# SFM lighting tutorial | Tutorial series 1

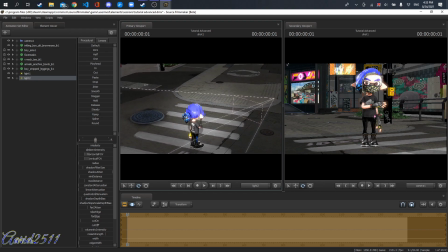8:29 So what I'm using this back one for is just to give a little bit of like shine to the back of the character, and just like you can see a little bit of the lighting on the character.
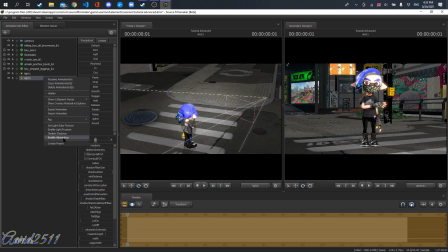8:42 It just looks better and more real. And this, I'm gonna see if, yeah, this one looks a lot better with the volumetric lighting.
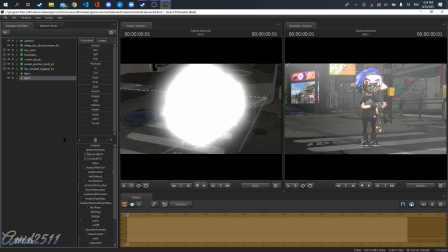8:51 And since it's not obnoxiously big like my last one, here it's not the here the volumetrics aren't in this area, so it's like someone's pointing a flashlight at my character, or the street lights pointing at him or something like that.
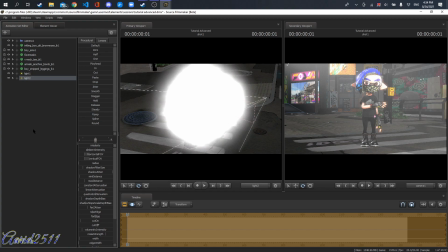9:09 Yeah. So now what I'm gonna do is I'm gonna show you like scene lighting, right?
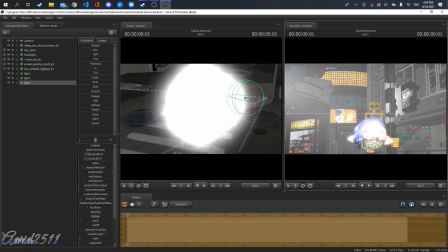9:18 So just this was not gonna be pointing at the character. My frame rate's crap right now.
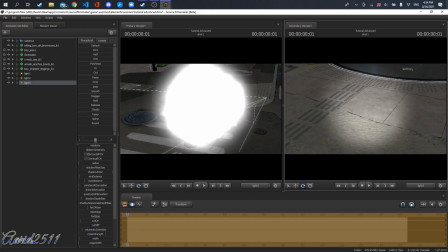9:23 Okay. So it's just going to put just going to point at a random part of the scene, make it obnoxiously big,
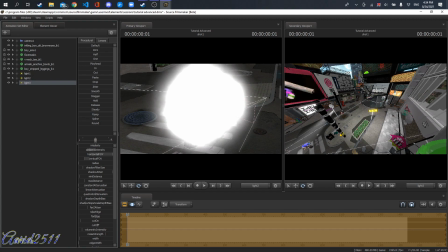9:35 and make it wrong intensity. Sorry, and just make it a lot more intense, right?
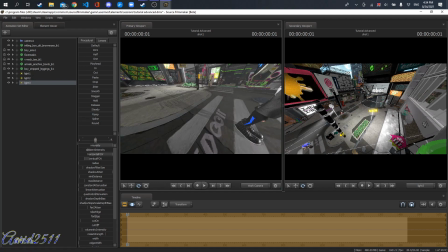9:43 Let's see the work camera over here.
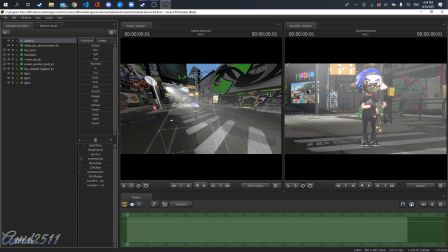9:51 And yeah, let's change to the regular camera. You can see, okay, I need to decrease the intensity a little bit. Oh, you know what I can do? Actually, I'm gonna do this. Look at this.
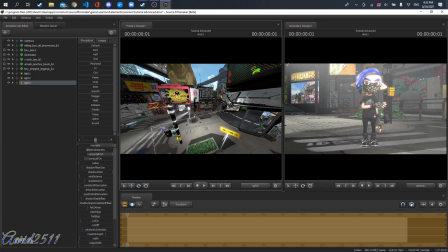10:04 I'm gonna put it closer. No, that ain't working.
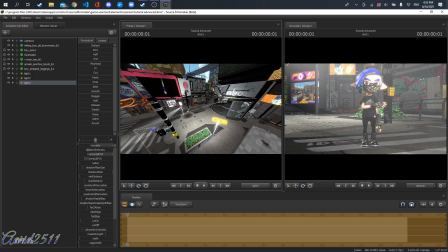10:11 Okay, no. So I'm just gonna do like, oh my god, what are you doing? Okay. I'm going to decrease the intensity of the light.
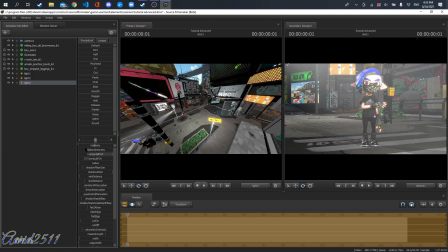10:21 Okay, that looks better. Let's do it also because this one is. I think this also gonna have shadows. Let's do radius and shadow filter size. Just so it looks better. It also helps with volumetrics look better. One trick I also do on one of the maps.
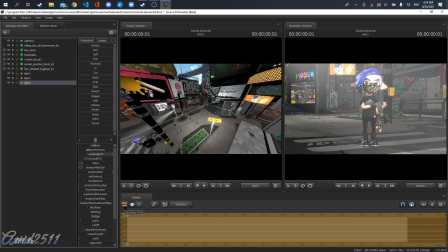10:38 There's like our little holes on the like top floor. I remember I forgot the name of the map. And if you put volumetric lighting there, you will see like little rays of light. So I use that as a kind of like a trick to make it look more like cool, right?
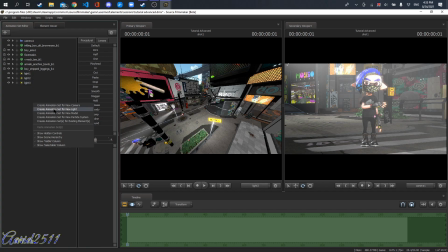10:57 So let's add another light.
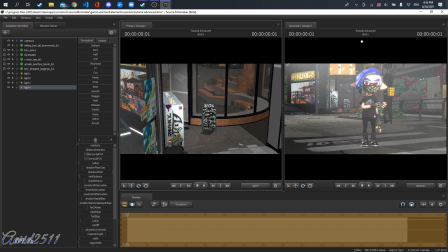11:03 I wish I could turn off lighting, but that's not really what you want to do when you're doing lighting. You don't want to turn off lighting when you're doing lighting. But my frame rates.
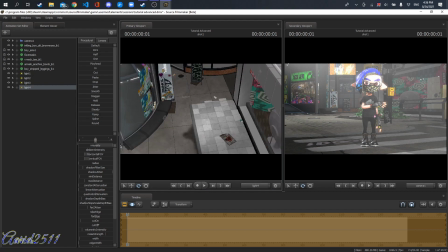11:16 Alright. Let's do that. Let's do this.
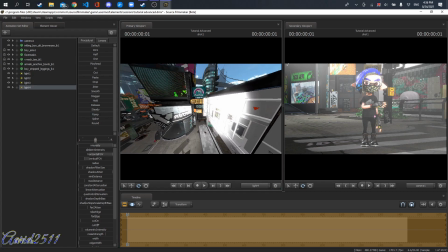11:24 Right. Alright, that's looking a lot better. I'm going to add one more so like it can shine on this part. So there's going to be like an extra light.
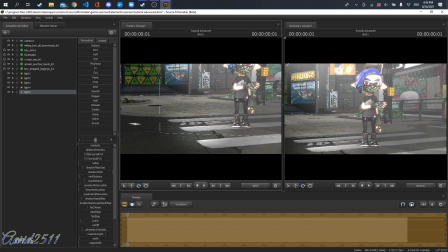11:36 One thing you need to remember about SFM its limitations.
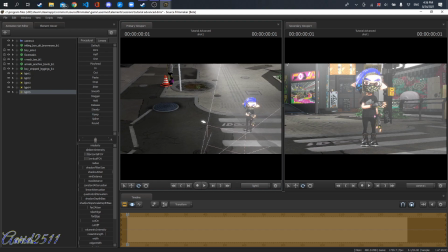11:41 It has a lot of limitations, especially when it comes to lighting, because it's an old engine, kind of.
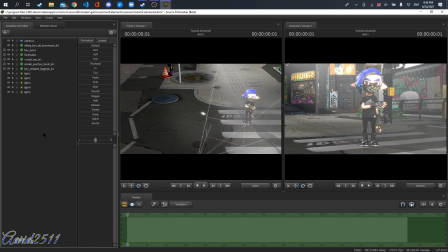11:47 I don't remember when it was released, but it's old. So now that we have that, I'm going to change the color of the volumetric light to make it look like the color of the sun.
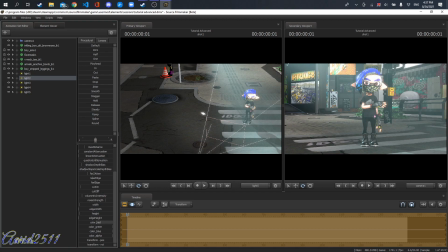12:01 This is something I kind of suck at, but it's just something you can like figure out very easily. Like if you move these sliders, that this goes removing red, removing blue, and removing green, so that the light doesn't exist anymore.
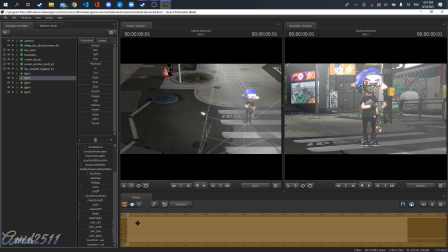12:17 And if you just have everything, because if you do every single light, if you combine every single light, every single color that light produces, you get white.
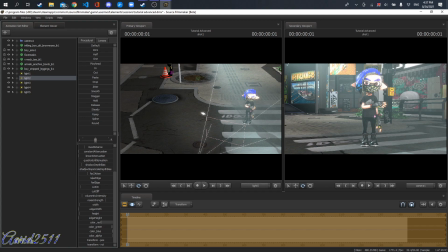12:31 So let's just go like changing it.